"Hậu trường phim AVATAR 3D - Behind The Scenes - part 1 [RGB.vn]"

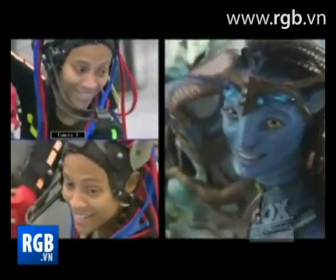Every tiny bit of the performance that you see on the screen was created by the actors.
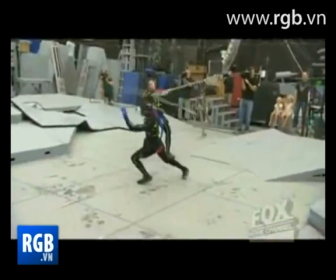They had to run, they had to leap, they had to fight, they had to do all the things that you see them doing in the film.
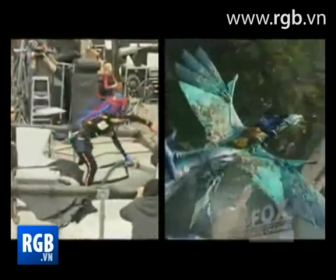They were doing it physically. They weren't just doing a voice performance.
I trusted you!
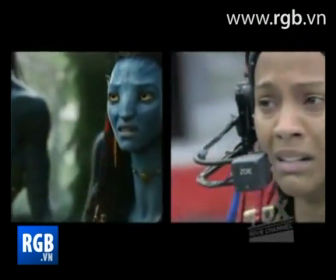Trust me now, please. Oh, God! God, you not knock me off happy!
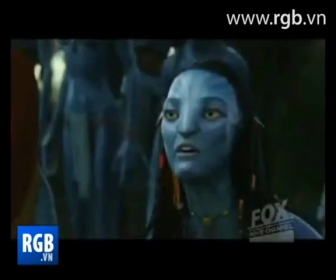You will never be one of the people!
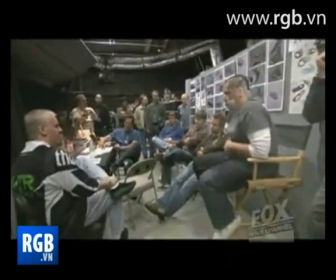Some of the limitations of past work in CGI was letting the eyes be a window into the soul. In our movie, you need to make a connection for it to work. Could we create a computer-generated character that would be completely believable as photoreality? That was our challenge from the get-go. That was the challenge when I wrote this 14 years ago.
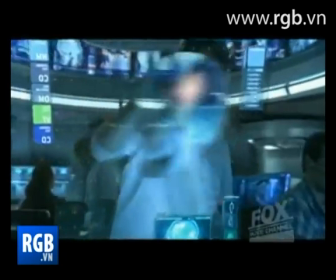In 2005, Jim said, I think we're close enough where if we could push the technology, we could tell this story that we always wanted to tell. Performance captures a technique where you try to capture the performance of an actor and translate it to a digital character.
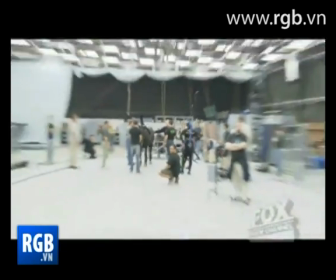You put an actor in a suit with markers on the suit. We put you in a spatial volume. Using a lot of cameras all around to record the motions of all the markers.
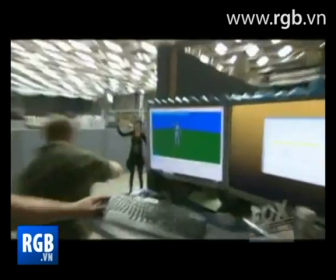The computer is creating a real-time moving skeleton of you. From that skeleton, you now can drive a computer-generated character. We came up with a number of methodologies for shooting some of these big aerial scenes. Step one was to create the flight paths.
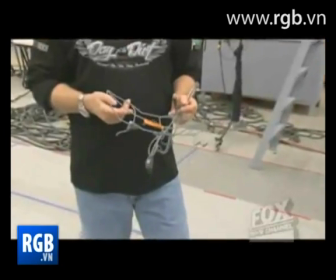We used the volume for everything. We made little wire models of the various creatures,
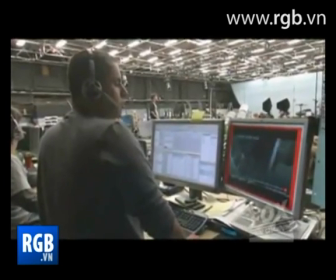put markers on them so the system would recognize them as that creature, and then we just go out there and fly them around like a couple of kids with a toy airplane. Well, we would see up on the monitors a real-time representation of this flight path.
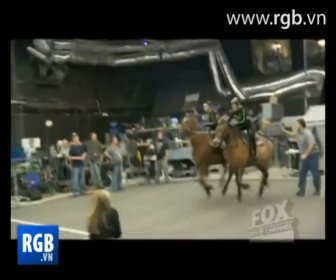And that's how all this stuff starts, with an idea of action. Even some of the creatures on this film are at least roughed out in a performance capture stage.
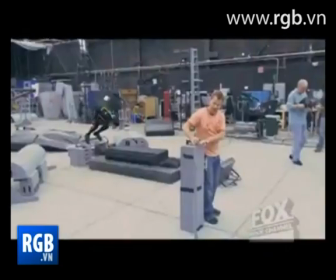Jim was working with some of the performers to work out creature movements, in a sense kind of puppeteering. Once we had the flight paths defined, we would bring in the actors. And we'd ask the actors to perform to the timing of the flight path.
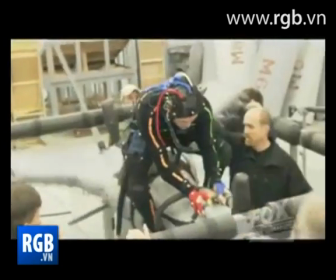So if their banshee banked to the right, they'd have to move in the right timing for that right bank. And we had all these methods for rehearsing so that they could get the timing just right.
Say fly!
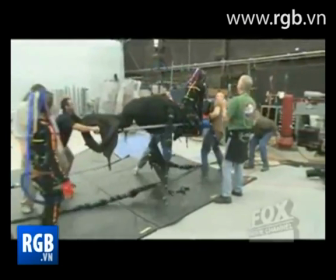Fly!
It took time, it took training. It took time for us to figure out, how do you do that?
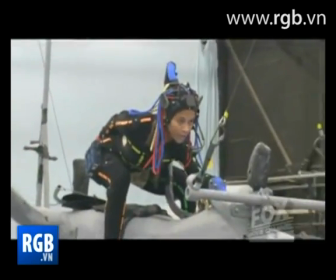How do you fly a banshee? It's kind of like a mesh of writing Bo Derek style and jockey.
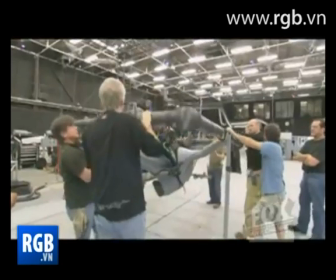So it's like you're Bo Derek at the Kentucky Derby. We came up with this whole kind of aggressive, athletic feeling.
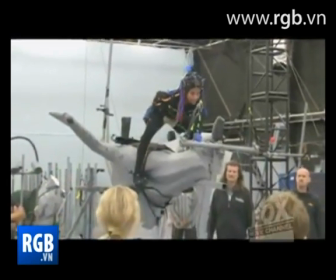We treated it more like a board sport, where you had to hit a certain posture, a certain pose to stay balanced on it, to get your center of gravity in the right place. My philosophy on this was, they're supposed to be flying the creature. They're supposed to be initiating the action.
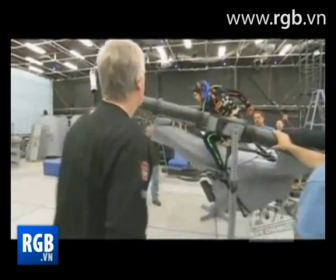They needed to be in control. So we created a manually operated gimbal rig that they could balance on.
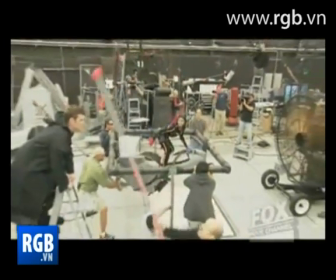One person would be on a ladder for eye lines, and we'd place a monitor in front of them, so they could see their point of view as if they were really flying through this space.
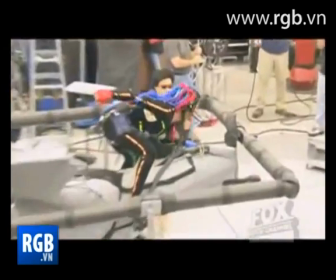And they learned how to fly these creatures. When you see Sam and Zoe on their banshees, they look like they've lived on a banshee.
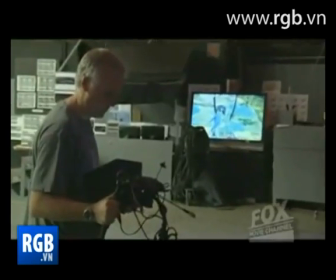And it's after we have that Jim goes back out into the volume without the cast, and he does his camera work.
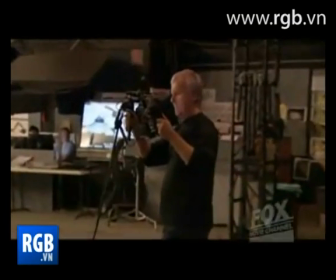He picks up our virtual camera, and he can now make himself a helicopter that's flying in sync with the banshees.
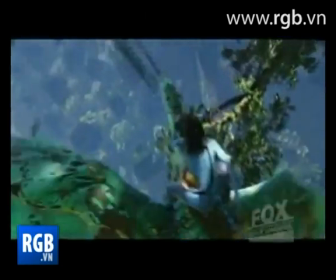He could be parented, flying right on a banshee to get a point of view. And this is how we would create the shots for our sequences.
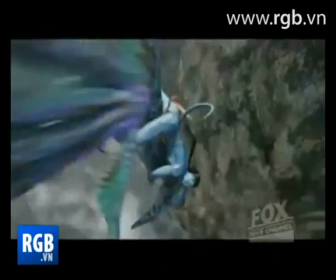Not only are we capturing your movement on the banshee, we're also capturing your facial performances. Because ultimately, even these moments that are about such great exhilaration, it's about the facial expressions. The thing we were worried about most was this, because this is where movies live and breathe, in the tight close-up.
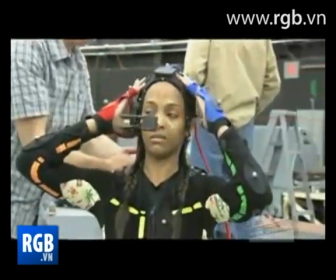The part that we had to create during the making of this film was the facial image-based performance capture
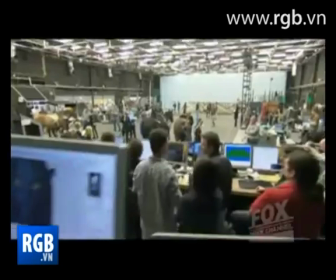technology that allowed what the actors did to 100% translate to what you see the characters doing.